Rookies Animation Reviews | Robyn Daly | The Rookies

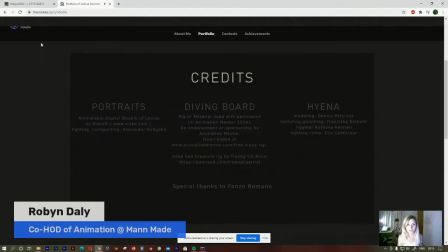Great. It's a very nice reel. I'm thoroughly impressed.
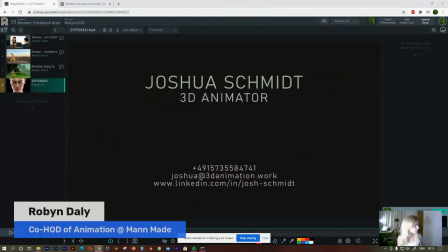I'm sorry, I'm having terrible connection issues tonight.
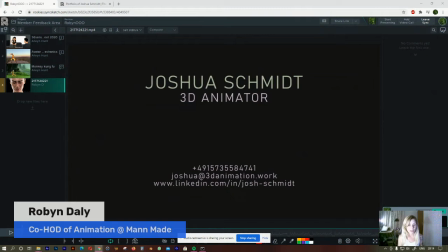So here I am, I've brought it over into Sync Sketch, and I'm just going to go through it step by step, a little bit slower, and just give you my notes. Let me just get my pen.
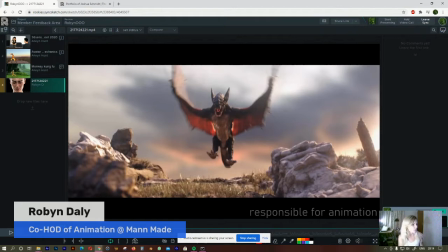All right.
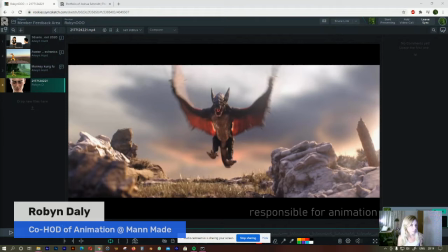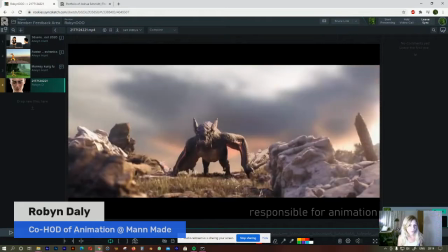Okay, so we've got this first scene over here where the dragon is landing.
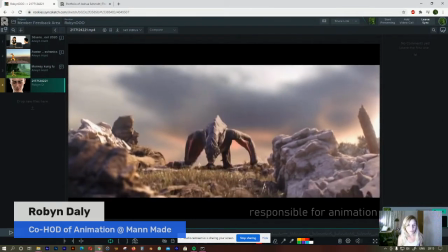This is really nice scene to start your reel on. It's very impactful, very like cinematic and impressive, so that's really great.
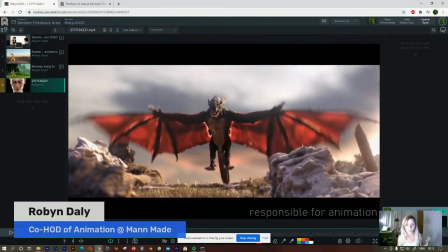You should always start your reel with like your strongest shots to grab people,
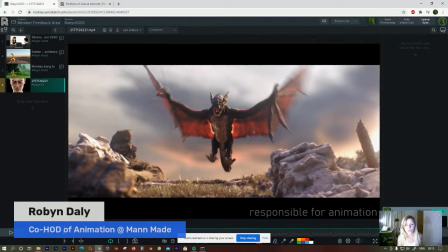and then you'll end off again with your second strongest shots to kind of give them that lingering sense of how awesome you really are.
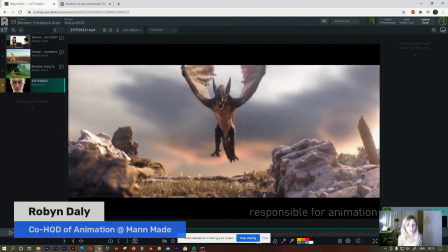So well done on choosing a very good shot to start off with.
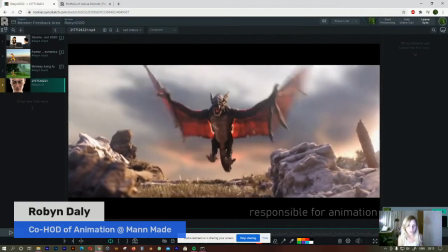I like the overlapping there, the overlapping action on the tail. As he's flying, you can see it there, that's very nice.
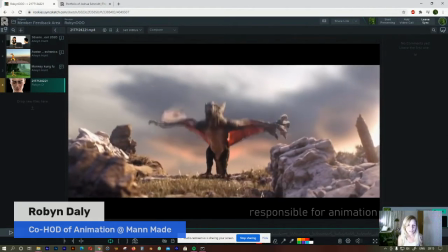Gives it some nice weight as well as he lands. He looks like a heavy boy, which, you know, dragons would be.
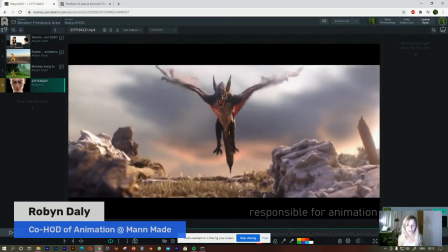He looks sturdy. That's good. The weight comes through very well.
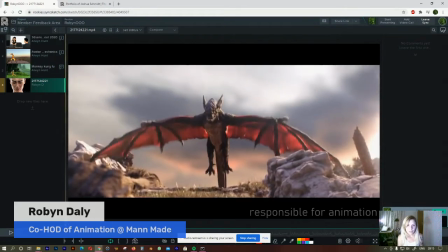The ears also seem to have some overlapping action on them when they're flying like this, especially there.
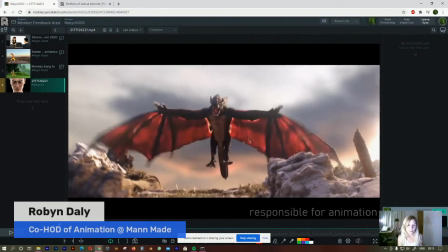That's quite an extreme movement backwards as he's kind of moving backwards and forwards over there.
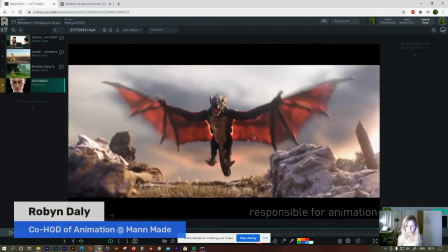It feels like a little bit too much, like those joints by the ears. These joints here are like very loose,
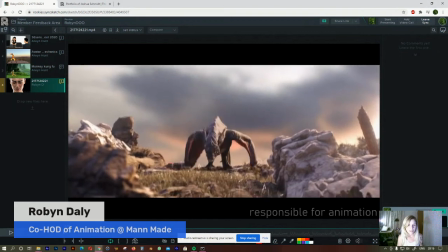but then as he lands, they're quite stiff.
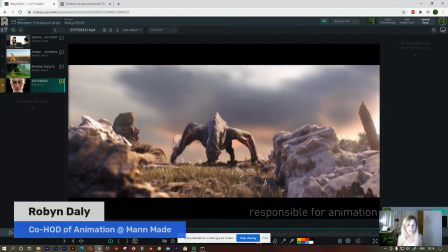There's no overlapping action there as he lands or any sort of a follow through.
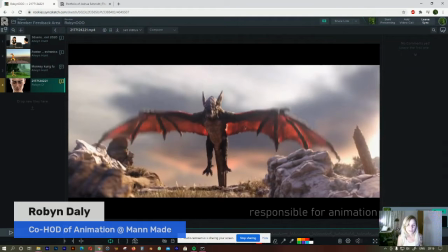So it's good to keep consistency with, you know, body mechanics.
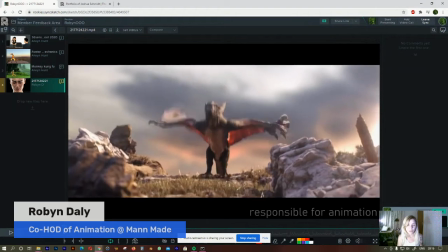If a joint is sort of a loose joint and very reactive to the rest of the body moving, then it should stay that way throughout.
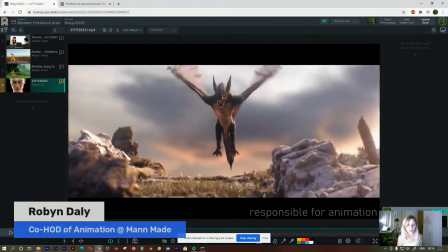So, for instance, you know, if you have somebody with a really large belly,
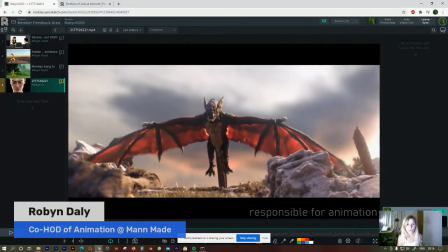you know that it's always going to be moving and have that overlapping action with the rest of the body.
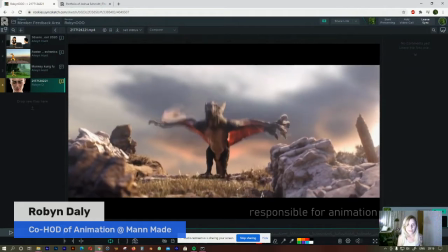So just to keep that consistency with the body mechanics.
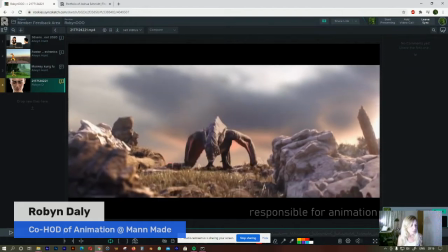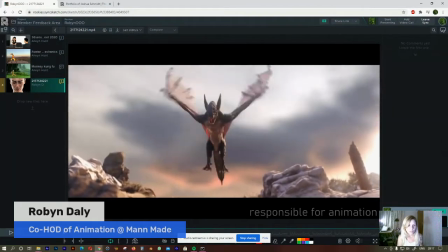So I would offset the feet a little because they feel quite rigid throughout this shot.
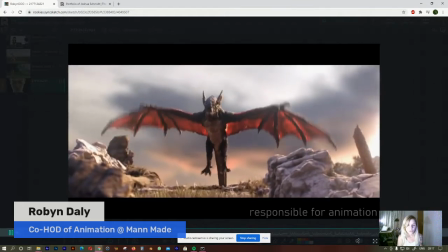You know, you've got this nice fluid movement with the flapping of the wings,
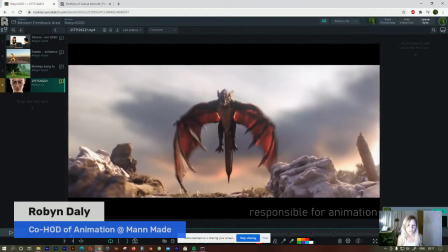and the feet just kind of stick out quite a lot for me because they are very rigid compared to the rest of the body movement.
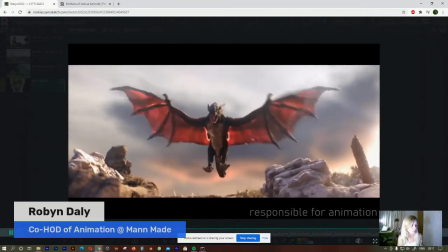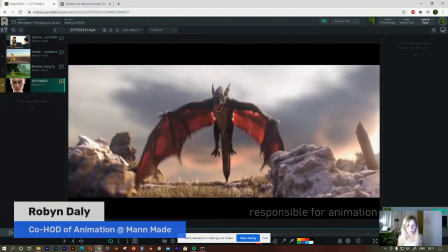I feel like the ankle bones could rotate a little bit more, you know, as they swing backwards like that.
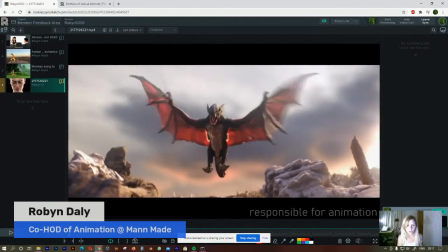You could have a little bit more movement in the toes. And it's also good to try and avoid twinning as much as possible.
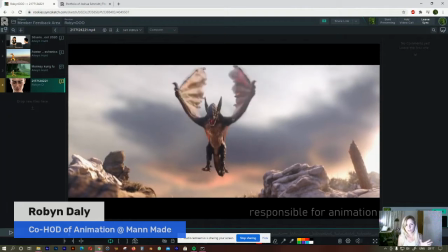So it's not a straight on shot, but it's quite close to being a straight on shot.
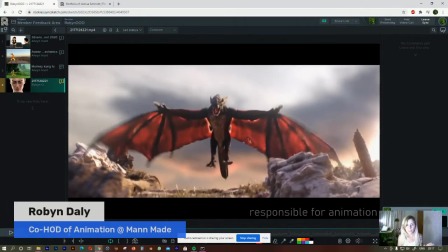And already the wings are flapping very much at the same time. The feet are pretty much on the same level for most of the shot.
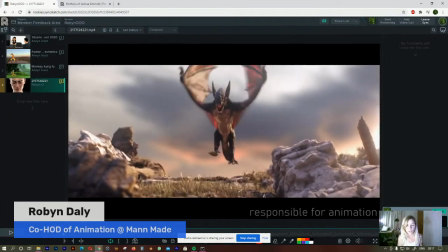So it would really add a bit more interest.
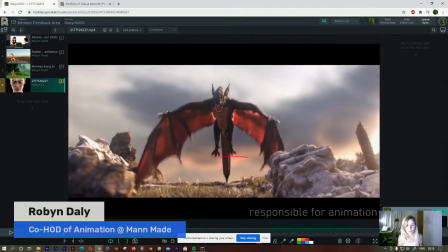Over here they do kind of change, but sort of here they're very,
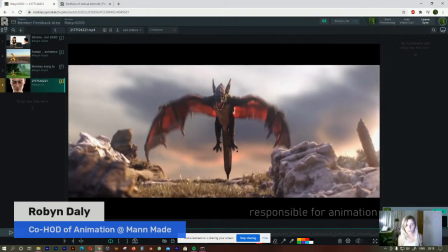very sort of, you know, on the same level as each other. So if you just bent one and brought one up a little bit and one was slightly lower, that would add a little more interest. It would also maybe help a bit to slightly tilt the body a little bit just to, you know, put it slightly off center so it's not as much twinning going on.
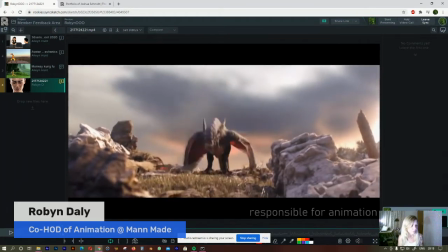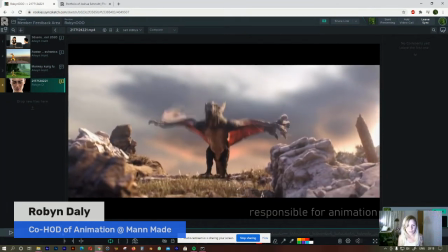Also, as it lands, you can see over here, the feet both hit the ground at exactly the same time. So I would have one hit the ground first, and then a few frames later, then the other one hits the ground.
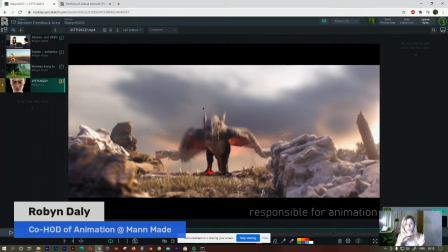And he can, as he lands, he would sort of tilt onto the leg that's landing first, and then sort of right himself as he lands.
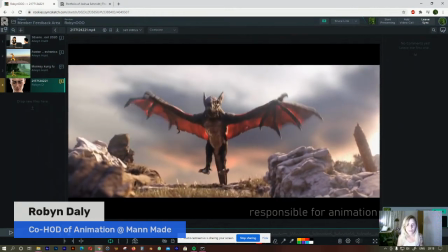That'll make it feel a little more organic. It's a little mechanical at the moment as it lands.
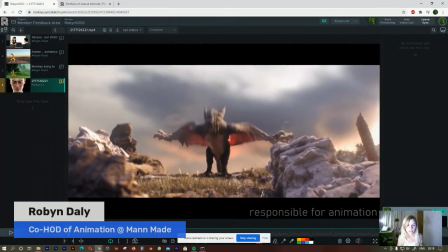And the same thing with the wings here, they kind of hit the ground at the same time.
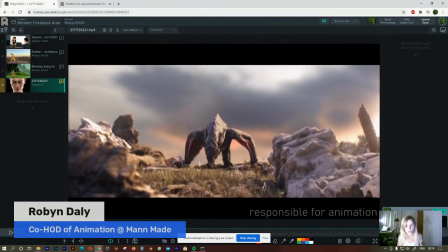So again, one would come down first to sort of steady himself, and the other would follow just a few frames later.
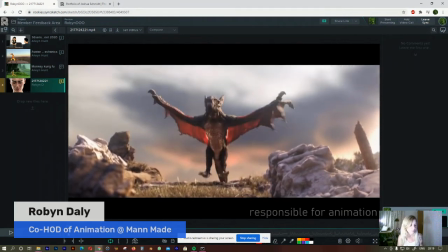This shot is also very cool.
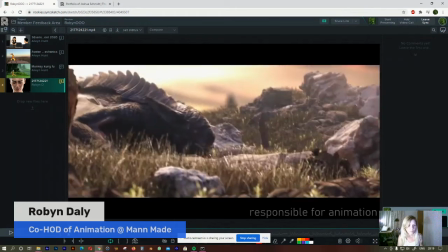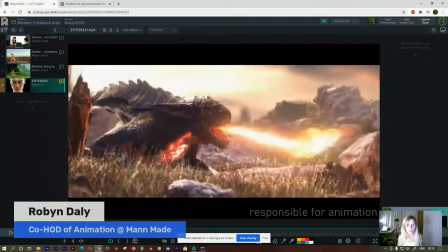I like as he blows, there's sort of a little shake because he's blowing his flame so hard.
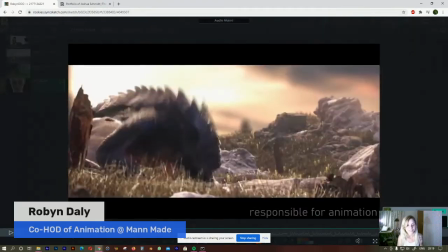It's like, that's really cool. Gives it a lot of life.
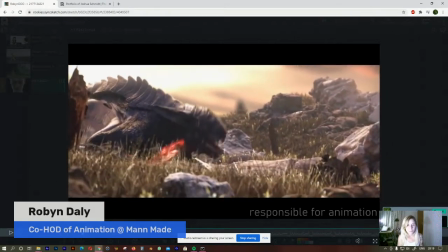You can see the effort behind blowing all that energy out of himself. I would over here, you see,
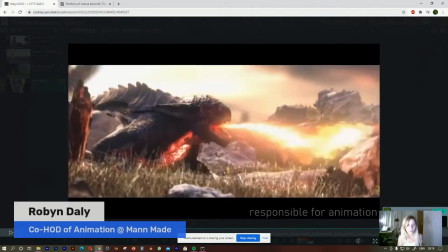as he comes down and up, and then he sort of tilts over there,
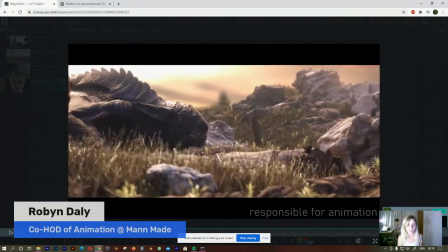that ear is sort of interfering a little at the back, that back ear.
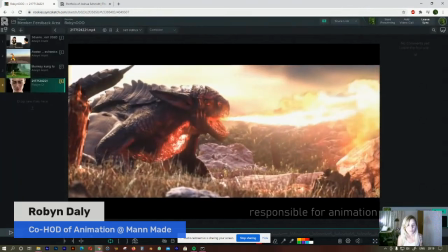Stop. So it's there. Because you've got this highlight on the scale over here, so it's very white.
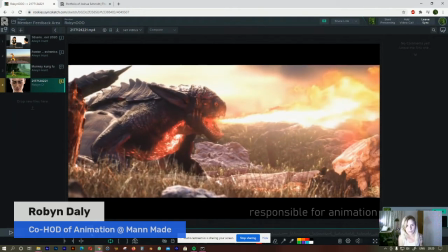And then this dark ear is kind of poking up in little bits, but it sort of disappears and then it pokes out, and then it disappears and then it pokes out. And it's kind of distracting. It looks almost like an error or a glitch over there.
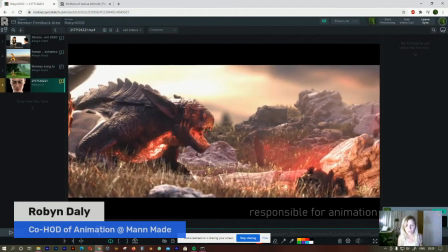So, and also here, it's poking out a little more, so your brain kind of understands that it's that behind ear.
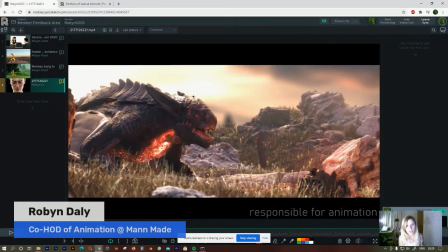But I would just raise the ear slightly to just make it a cleaner silhouette, have a bit more negative space over here, so there isn't any of that confusion about what that ear actually is behind that dragon,
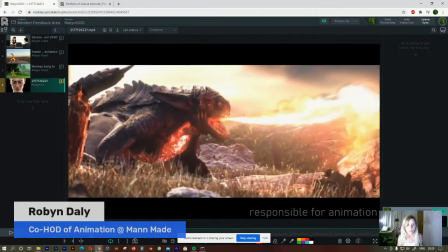because it does kind of just look like a bit of a glitch over here especially.
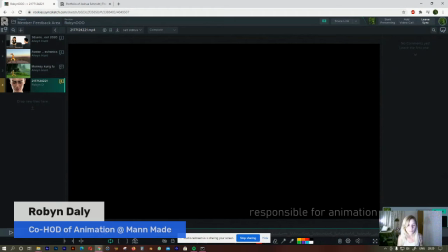So next shot, I like this. It's very moody. It's got some nice mist over there. This is a very nice shot.
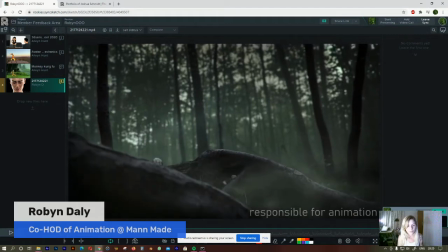This guy is super cute. So let's just watch it through.
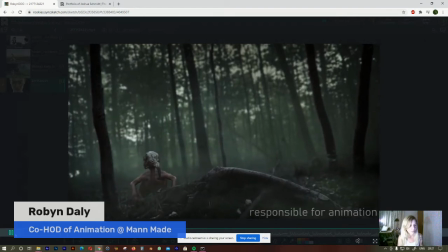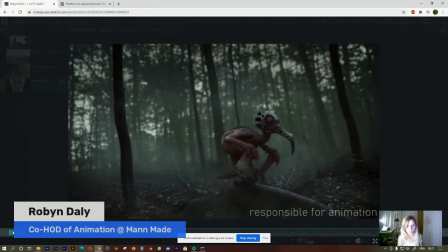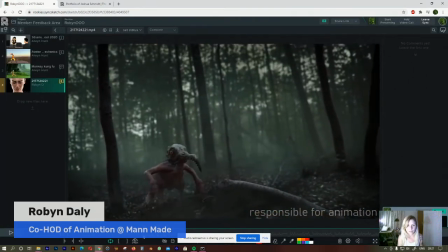He's very cute, very good, like nice quick movements. It's very cute how he walks and he's got that bobbing action.
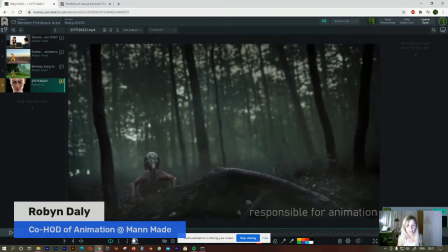So I really like this one.
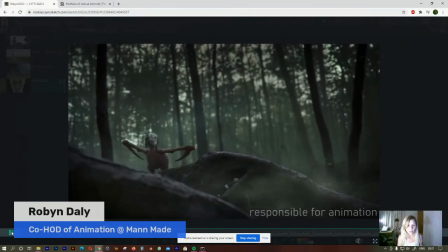I would have, when this shot starts, have him sort of mid-jump when you start to first see him here.
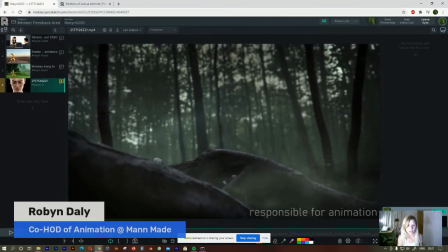So like here, he's actually mid-jump. It's good to start any shot sort of like mid-action, because otherwise it feels very stop-start between your cuts and between your shots. So to get a nice flow and continuity, it's good to start mid-action. So I would start with him hopping, like I said here.
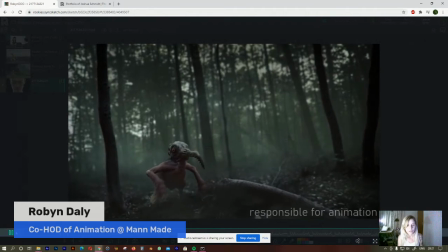When he lands, there's very nice sort of overlapping action with the shoulders and the neck especially.